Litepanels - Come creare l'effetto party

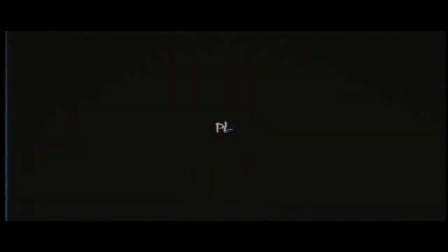0:00 Ain't no need for coming back, cause we this the part where I'ma have to speed up.
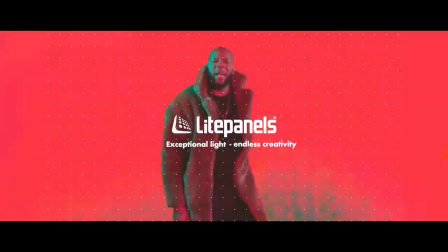0:05 Pull up in that futuristic, leave them in the past, and it's no break, so I did the dash.
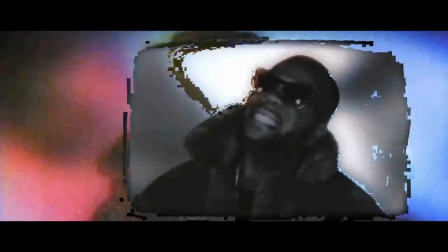0:11 I don't know no other way but fast, had to speed up, so I hit the gas.
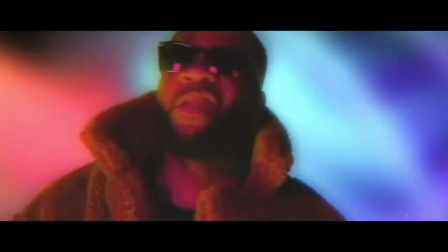0:17 Pull up in that futuristic, leave them in the past, and it's no break, so I did the dash. Ain't no need for coming back, cause we this the part where I'ma have to speed up.
Hi, I'm Garrett from Making Movies, and in this video, we're gonna party.
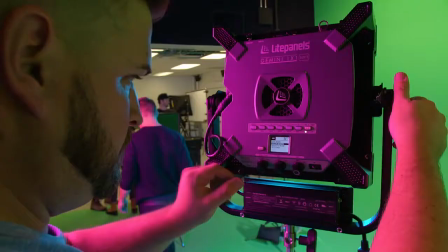These Geminis are truly versatile lights, and in this music video, we really wanted to go for this stylized neon retro look. And because of that, we wanted 4 separate lighting setups, all shot on green screen.
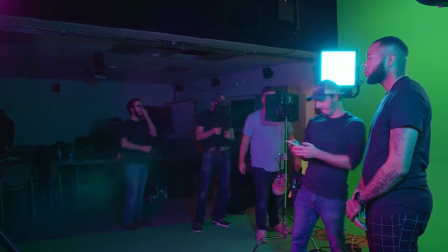1:01 A lot goes into the proper lighting for green screen so that way you can chroma key it out later. We get into that in a little bit more detail in another video, link below to that.
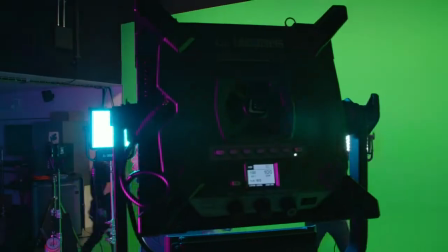1:13 But for this video, we're gonna focus mostly on how we set up and lit our foreground. Let's break it down by setup. First is pink and blue.
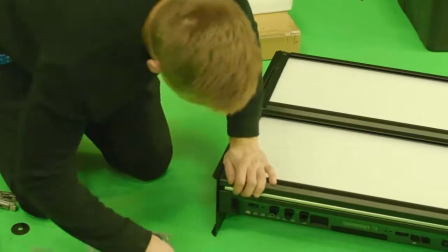1:24 We configured 4 of the 2x1s in a quad array, 2 across, 2 up, giving us one large, extremely bright single source light that we could use as our key. Using the HSI color mode in the Geminis, we were able to dial in the exact hue of light that we wanted.
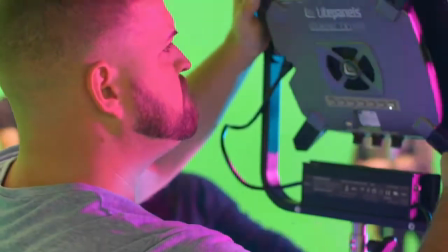1:42 We then offset that pink color with 2 1x1 Geminis on either side of him directly, giving us a really nice blue fill that contrasted this huge pink that we had coming in. Behind him on the opposite shoulder of our quad array, we put a 1x1 Astra
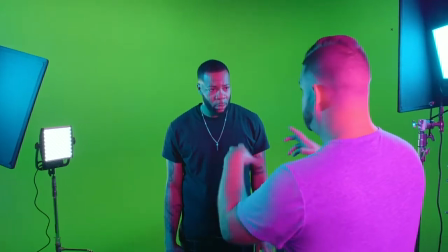2:01 6X set to daylight, which gave us a really good cut light separating his shoulder off of the background. So again, when we chroma keyed that in post, it would give us a really nice clean edge.
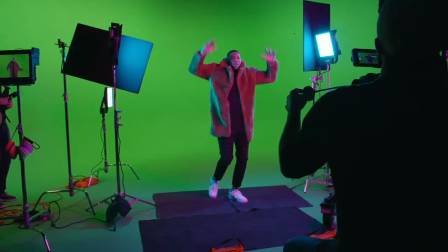2:12 From there, we put the camera on a track dolly, and between the movement of the camera and our subject, mixed with what we were going to do with it in post, gave us a very interesting and intriguing final image. On to the next lighting setup, which was orange and dark blue. In this second lighting setup, we also wanted to have nice contrasting colors, a deep dark blue along with an orange. Because we were still working with this quad array and had a huge amount of light available to us, it allowed us to go with a darker color blue than we normally would because we had the output power to still give us a really good key.
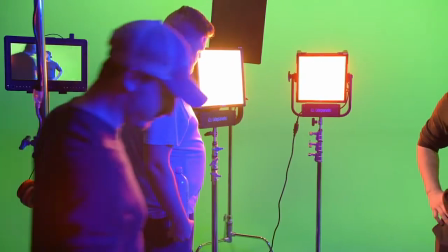2:50 Opposite that light, we had 2 Gemini 1x1s with orange, one directly next to him and the other slightly behind him.
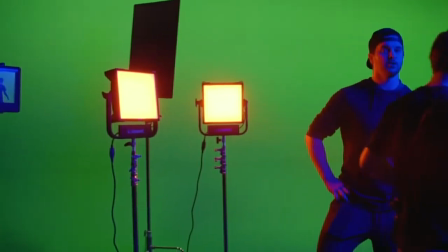2:58 This not only gives us an exact opposite fill from the blue key, but also makes it easier to key our subject out by
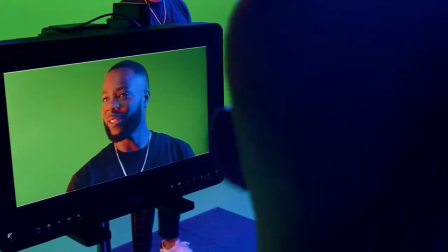3:06 wrapping him around in orange light, creating separation between my foreground and background elements. The next 2 lighting setups are where I had the most fun and where we really started to utilize the party light effects.
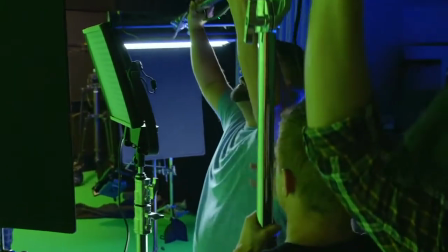3:23 Our third lighting setup was interesting. We took one of the 2x1s and we flew it up on a booming combo stand,
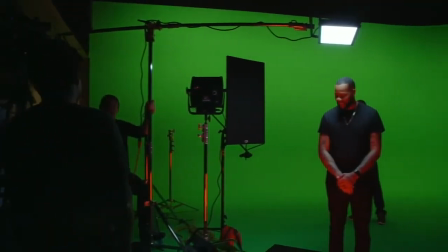3:29 allowing us to get a light directly overhead, shining straight down onto our subject.
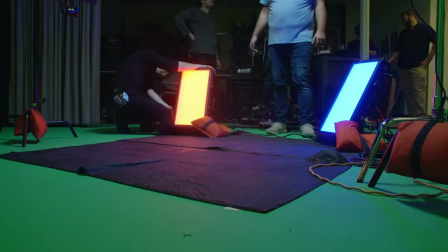3:35 Utilizing the ball joint mounts for the 2x1s, we were able to rest 2 of the 2x1s on the ground vertically, allowing us to get really nice low light coming up on either side, again kind of sitting on the 45s. So between the bright single source top-down light and then the party light effects coming up, we had really cool facial contrast.